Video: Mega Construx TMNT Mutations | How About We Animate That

How about we animate that? Hi, and welcome to How About We Animate That, a brand new series from Paganomation. I'm David Pagano, and I love stop motion animation. I've done it my whole life.
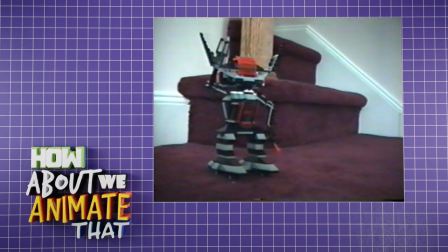[0:15]
When I was a kid, I would find random objects around my house, you know, toys and slippers and pots and pans and all kinds of stuff, and I would use stop motion to bring them to life and make them into little characters.
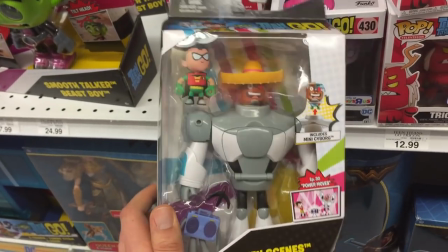[0:28]
And now that I'm an adult, when I see things at the store or a friend's house,
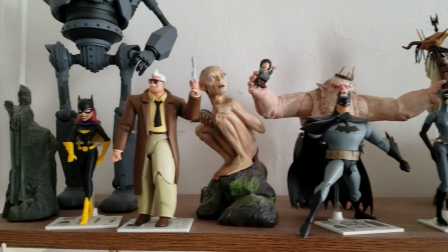[0:32]
I'll see something on a shelf and I'll think to myself, huh, I wonder if I could animate that. And so that's what this series will be about. It will be continuing the tradition of my attempts to stop motion animate anything and everything.
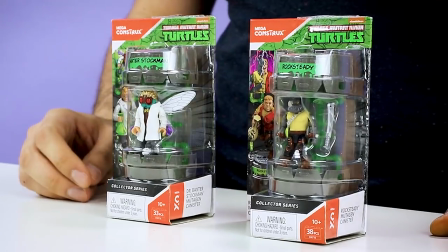[0:49]
Today I'm going to be animating these. These are Teenage Mutant Ninja Turtles Mega Construx figures.
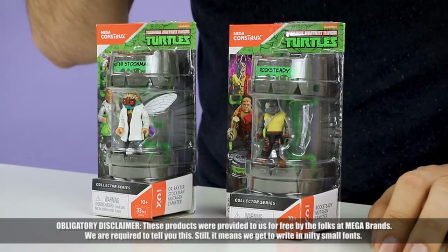[0:55]
And what's neat about them is that they both have two kind of alternate modes. There's like a human and a mutant mode. So my thought was that I could animate them turning from human to mutant, person to animal.
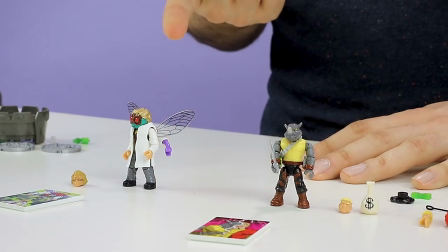[1:09]
So we've got Baxter Stockman, the scientist fly,
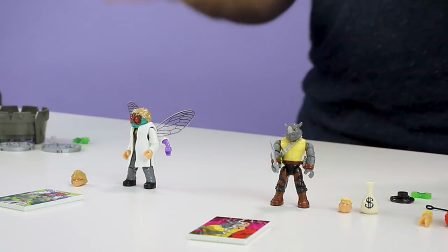[1:13]
and Rocksteady, the mutant punk rhinoceros, as we knew him. Well, how about we animate that?
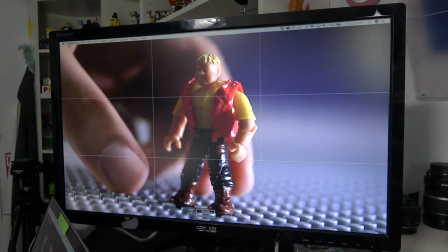[1:23]
So here's our starting point for human Rocksteady, and I've just got him kind of standing at a three-quarter angle.
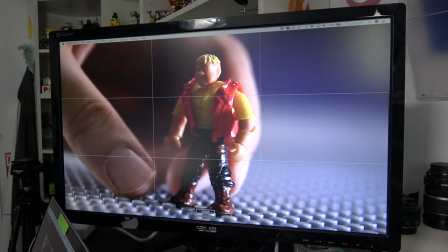[1:30]
I think what he's going to do is sort of react to the fact that he's transforming, maybe look like he's like weirded out by the fact that this is happening. And then the transformation will begin. All right, so I'm about 20 frames into this animation of Rocksteady's transformation.
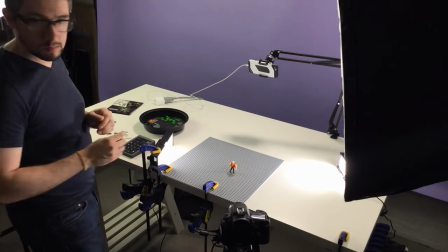[1:47]
I'm shooting at 12 frames per second, just so this doesn't take forever.
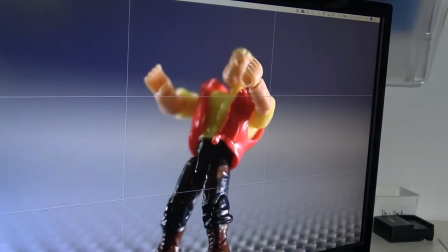[1:50]
But right now what's happening is he's doubled over kind of in pain, and then he'll sort of like burst out of it and become the rhinoceros form. I almost keep saying warthog, that's Bebop. Don't send me letters.
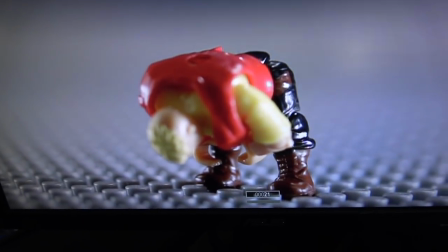[2:04]
So the trickiest part of any transformation animation,
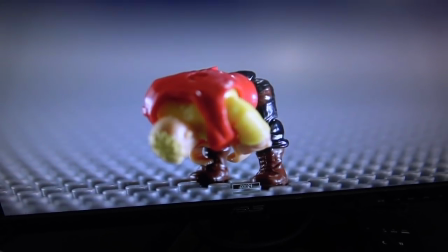[2:07]
besides saying that phrase, is the in-betweens to get from one form to the other.
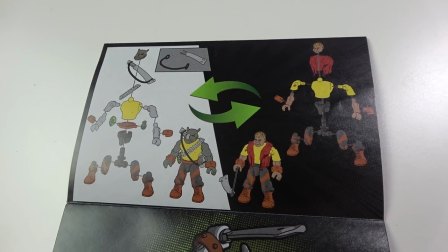[2:13]
So there's two main things I have to deal with here.
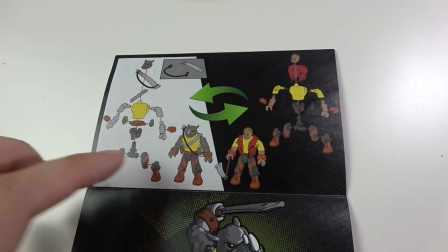[2:15]
One is the switch from human to rhino, and kind of what I'm doing is using the
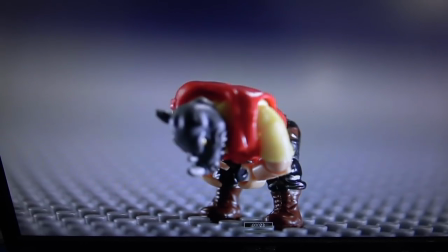[2:22]
rhinoceros head and this first big movement after he hunches over to
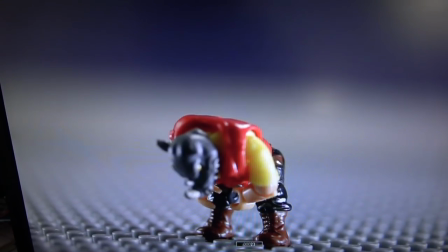[2:28]
kind of hide the fact that the head changes just straight from human to rhino.
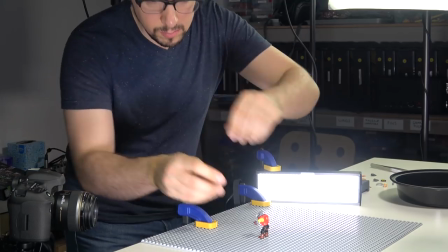[2:33]
The other part of this I have to hide is the jacket removal.
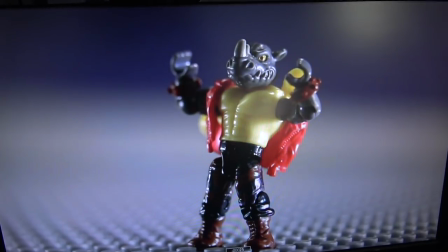[2:38]
So as he transforms, he kind of like takes his vest off, and it's a little bit of a cheat.
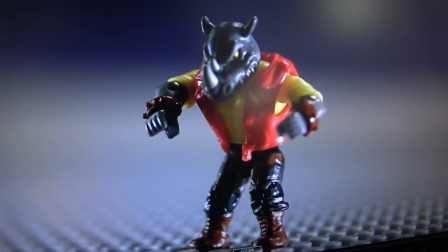[2:44]
There's a frame where the vest is on, and then it's kind of halfway off.
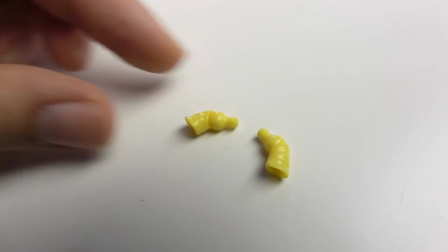[2:49]
And you can see right here, I actually put the sleeves of the human form arms behind to kind of look like the sleeves are tearing off of his yellow shirt.
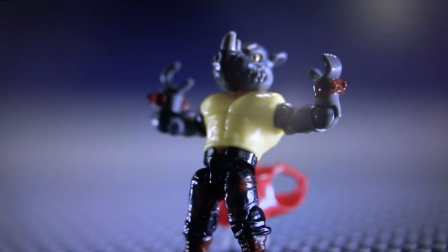[2:58]
And then the next frame, vest is off and sleeves are gone because magic.
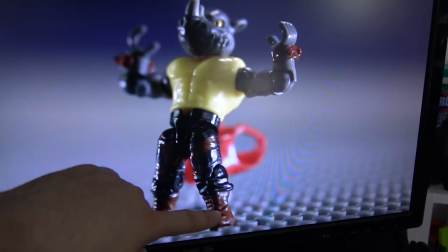[3:05]
And you can also see that I've got the vest floating on like a gray one by one behind there just to kind of help it blend in.
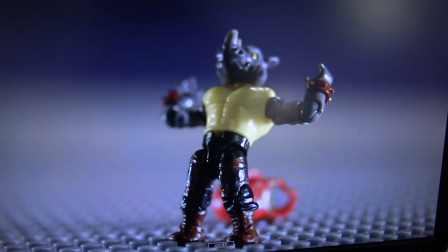[3:14]
And frame after that, vest is on the ground. Finished animating Rocksteady, let's move on to noted scientist Dr. Baxter Stockman.
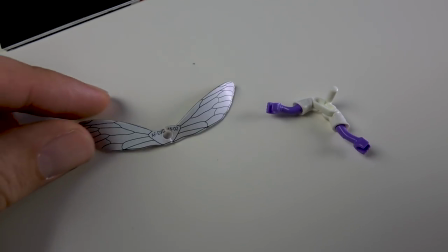[3:28]
I was a little skeptical at first when I opened this package because I was like, wait, are these wings for Baxter Stockman just cardboard? These wings are just paper. That's a little disappointing.
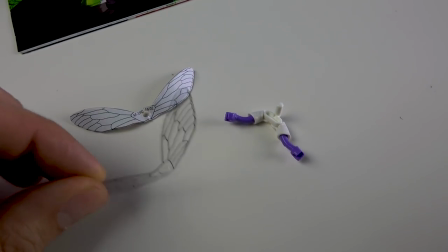[3:43]
But it turns out he actually has his own plastic wings that are kind of like a transparent, thin plastic.
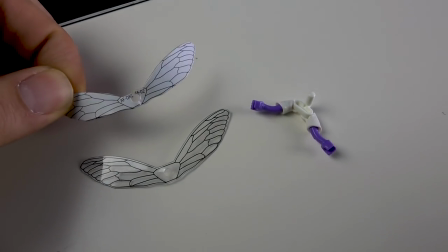[3:52]
Ironically, I think these white wings are the ones I'm going to use, these cardboard cheapo wings,
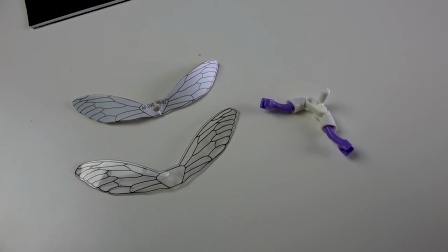[3:58]
because even though they're for display only, I think they're going to show up a lot better against the purple background than these clear ones will.
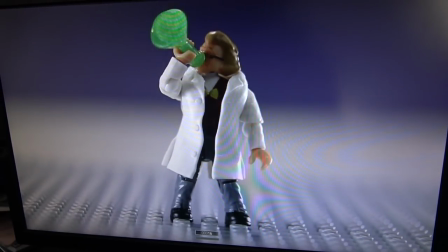[4:05]
All right, so I'm about halfway through this shot.